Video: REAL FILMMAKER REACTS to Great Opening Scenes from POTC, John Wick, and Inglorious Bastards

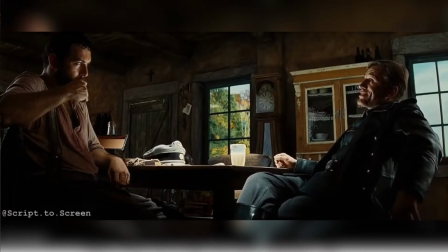...of my Alps in Austria and placed me in French cow country today is because it does occur to me.
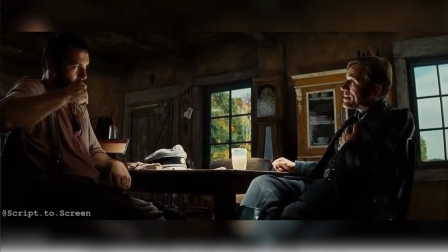Because I'm aware what tremendous feats human beings are capable of once they abandon dignity.
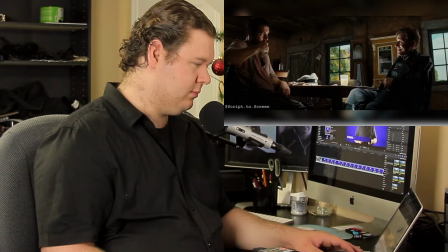May I smoke my pipe as well? Please, go and make yourself at home.
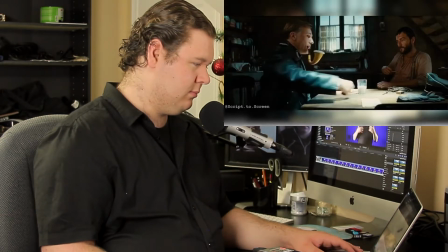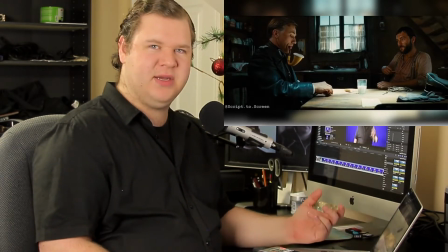It's kind of interesting, too, because this is sort of like the big pipe that you typically might associate with Sherlock Holmes, really establishing that this guy is an absolute genius.
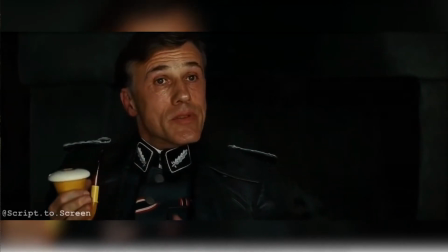I might add also that any information that makes a performance of my duty easier will not be met with punishment.
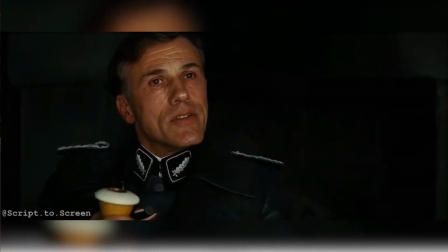Actually, quite the contrary. It will be met with reward.
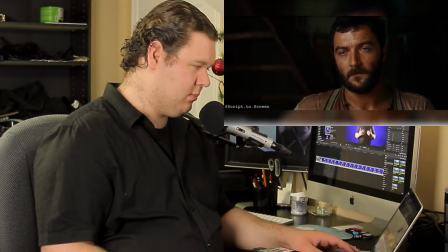And that reward will be your family will cease to be harassed in any way by the German military during the rest of our occupation of your country.
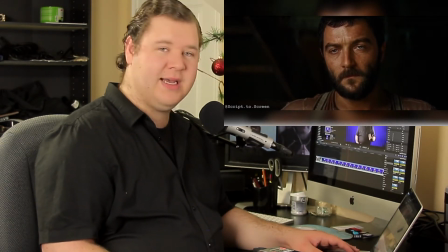This guy's already broken.
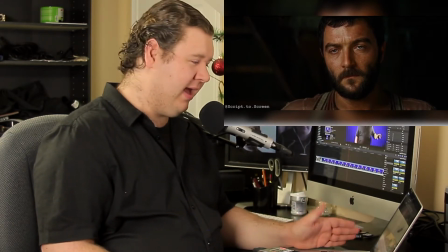He knows, like, we all know that the SS colonel, he knows that the Jews are there.
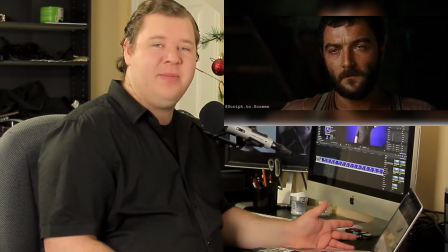So he's got him backed into a corner.
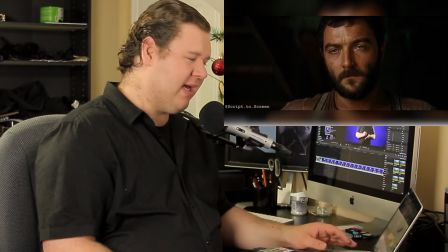Well, he's either going to lie, but of course, this guy already knows that the Jews are hiding there, which means everyone's going to get slaughtered,
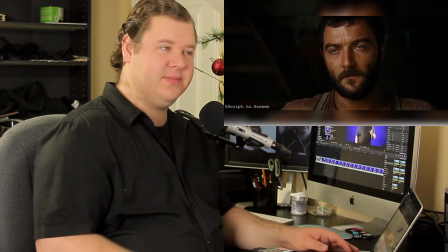or if the guy has to save his family and give up the juice willingly.
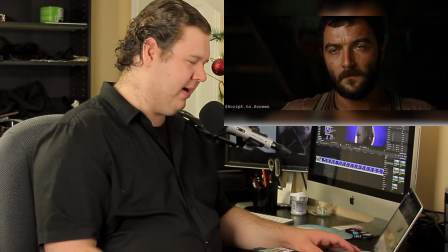He's a very interesting form of checkmate right there. See how it's closing up on the performances?
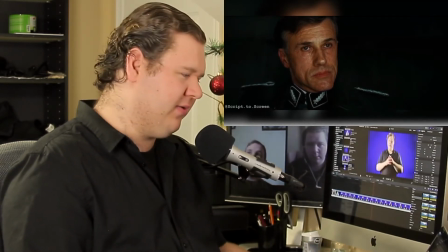We already know, truth is sort of revealed. Now it's just watching their reactions.
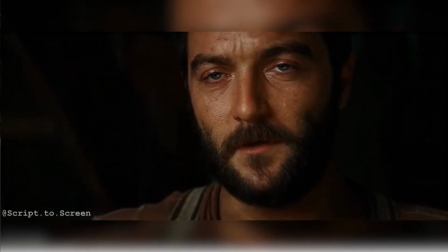You're sheltering enemies of the state, are you not? Yes. You're sheltering them underneath your floorboards, aren't you?
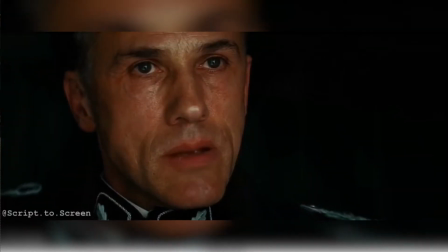Yes. Point out to me the areas where they're hiding.
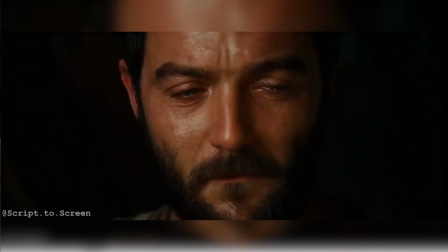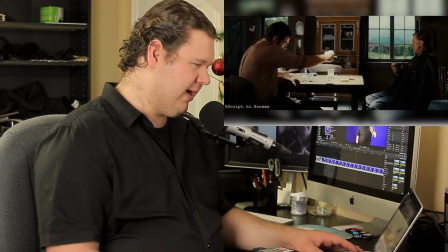Great acting.
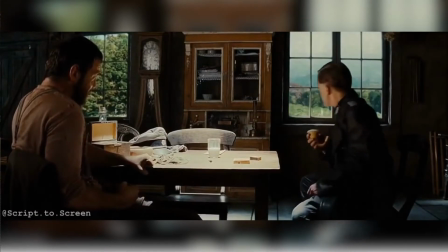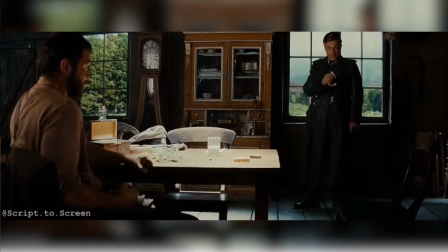Since I haven't heard any disturbance, I assume while they're listening they don't speak English.
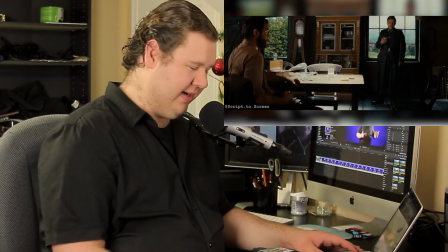And then the music tension rises.
Yes.
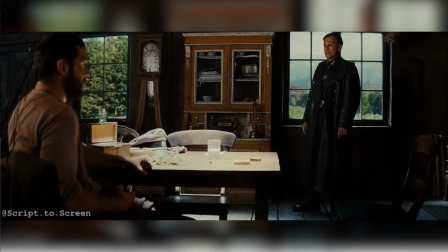I'm going to switch back to French now, and I want you to follow my masquerade set clear. Yes.
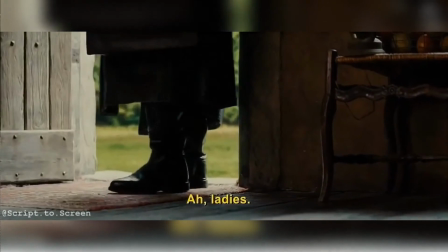Mesdames,
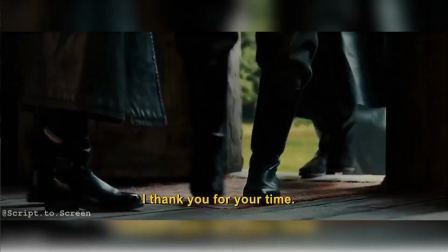je vous remercie pour le temps que vous m'avez consacré. Adieu.
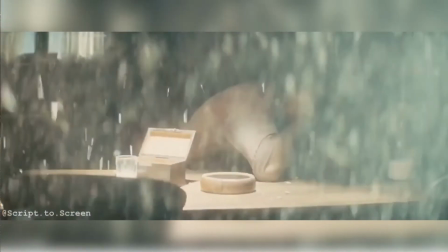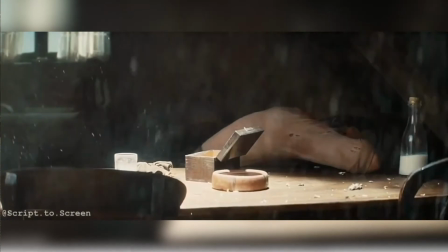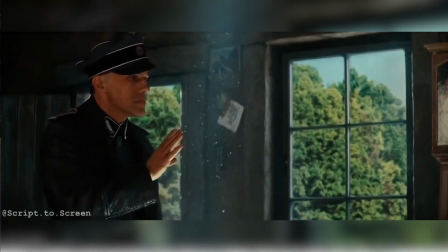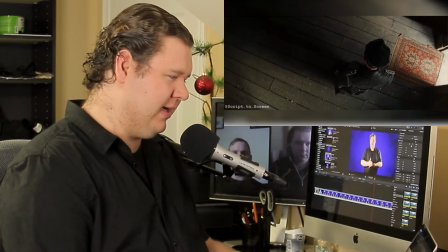The score here is brilliant, I have to say. It's like this screechy loss.
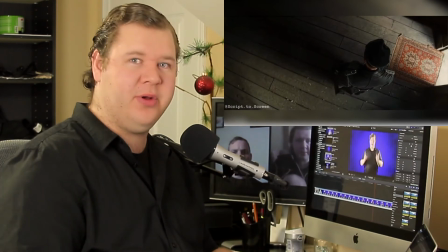The choirs, it's acting like, oh, this is horrible. This is a deadly thing. A life has been taken. Oh, brilliant. All right, so there you have it. I hope you enjoyed these scenes as much as I do. And again, if there's any movies or shows you want me to check out, leave them down in the comments. All right, please like the video if you got value, and subscribe to the YouTube channel because we post every single week to have tips and reaction videos just like this. All right. So good luck with your projects, and I will see you next time.